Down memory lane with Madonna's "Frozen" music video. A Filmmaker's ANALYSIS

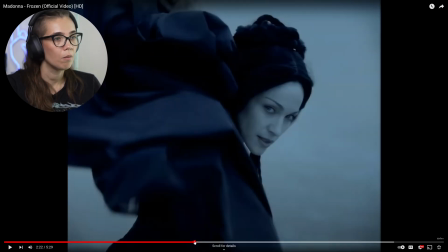Look, like almost every one of these shots is like a painting.
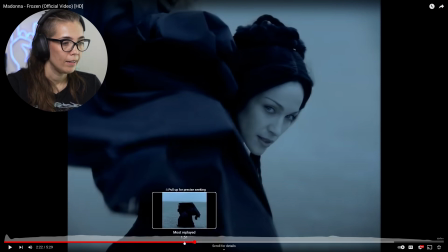It's just stunning. And then, of course, this moment
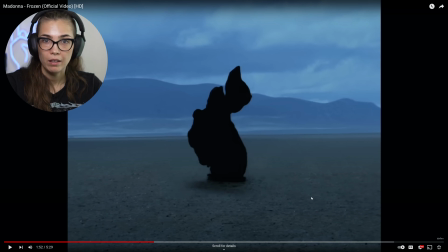where this, by the way, is played in reverse.
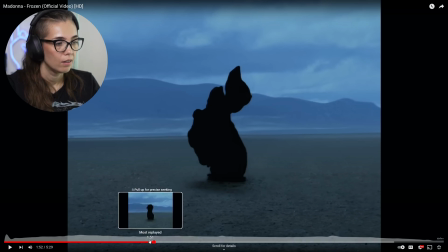So that's why it also looks weird. Let's watch this bit again, shall we?
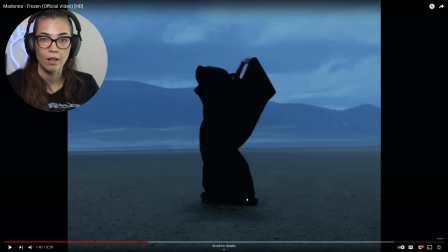Because we have this dancer who I don't think actually, by the way, is Madonna, because the face is completely obscured here, and probably this transition of the dog appearing will have cost a lot of time. So usually, again, they'll have like a body double or like another actor to play that part.
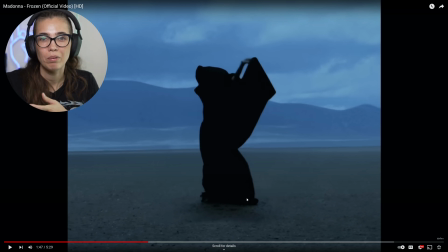So that pressure isn't put on the star, and obviously it's Madonna, so she had like a million other things to do, right? So you want to limit the amount of time that they're working. So let's look at this again, this beautiful transition, which is just insane.
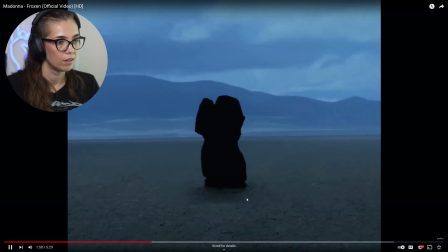Lose you, my heart will be broken.
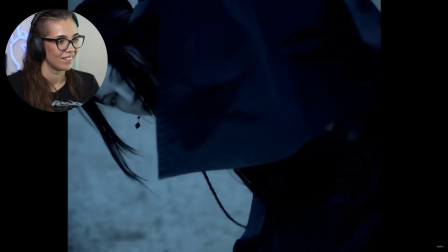Love is a bird, she needs to.
And then it becomes clear that it's the dog.
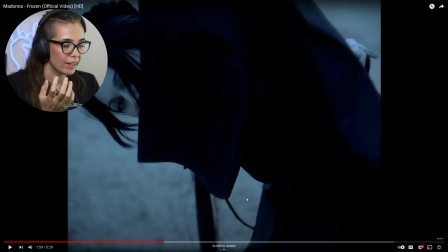You only see its teeth. It's so black. Like in general, like all of the colors are really, really dark. Like the shadows, especially. Like even here, like you can't even see the wrinkles in the fabric. It's that dark. So it's just so cool. And I love this transition.
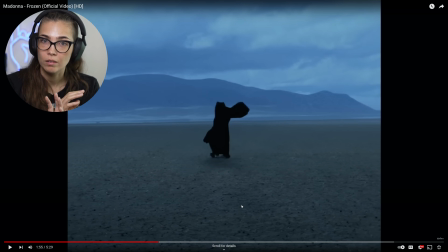And as you could see, like the footage was reversed. And again, that adds to that sort of surrealist, like unreal vibe. So cool.
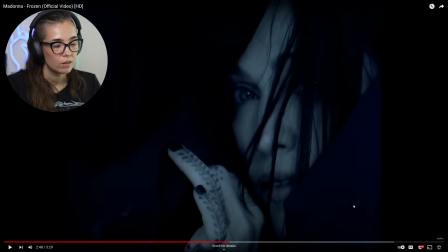This shot too, so beautiful. And I know this was in the time that she was kind of into some other religions, and I don't remember exactly which, but actually her hands here are painted with henna,
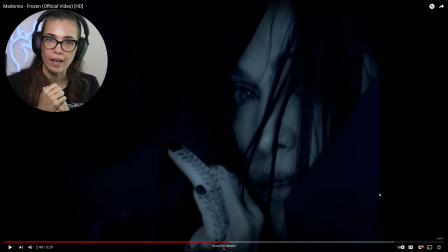and it looks really fitting because it's actually one of the few bits of texture and like patterns that we're seeing. So it's again, it's kind of adding to that sort of witchy ritual sort of vibe.
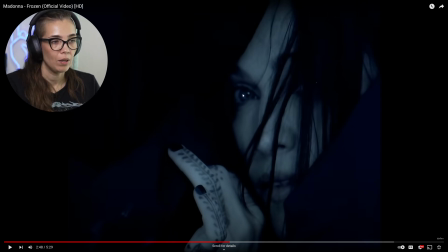And again, like just pointing out, it's like we have this beautiful reflection in our eye that just makes it really pop. All right, and then the dog appears.
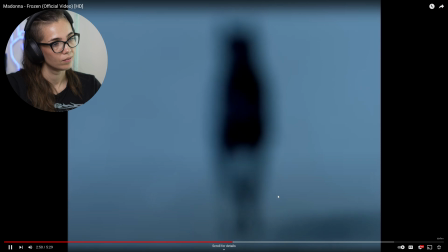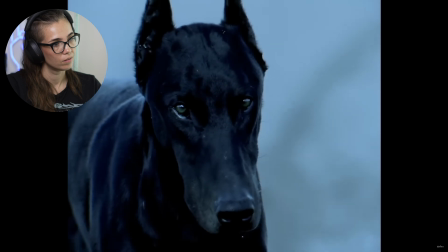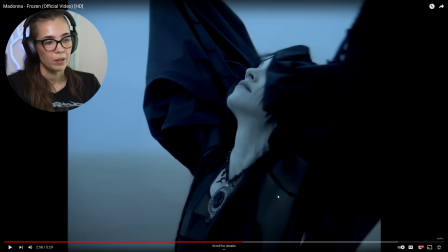So I'm pausing it again just because I wanted to point something out. It said everything is shot at very shallow depths of field. So we only see her. And if I'm remembering correctly, they had her still on a box to create more depth,
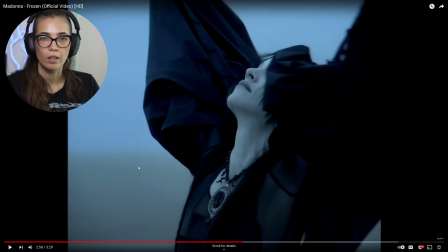to make sure that the distance was actually further away from her so that they didn't have to angle the camera upward. But she still looks like she's hovering, right? But we only see her, and everything in the background is hazy,
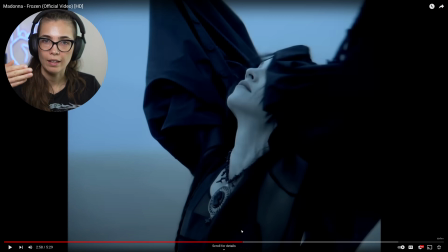and that's that really the depth of field that is set to be just her and nothing in the background.
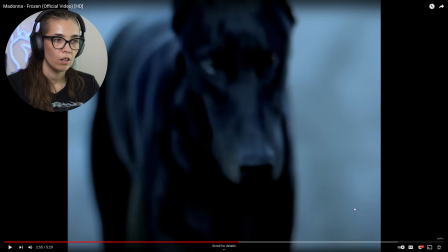And we kind of see the same thing happening here on the dog as well. So the dog is out of focus, and then we see that the first AC And nowadays, at first AC is not with the camera. They're sort of standing as like at a little distance with their,
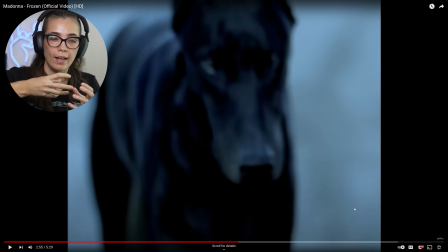wirelessly connected little device that allows them to turn the gears on the lens to pull focus. At the time, though, we didn't have that type of technology, so they were actually at the lens at the camera and they were turning the gears manually.
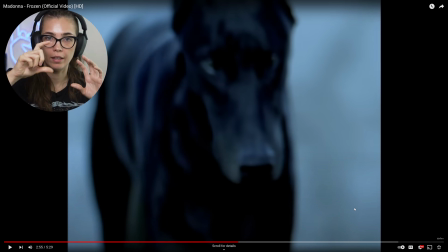So just imagine that you have this camera and they were turning the actual gears.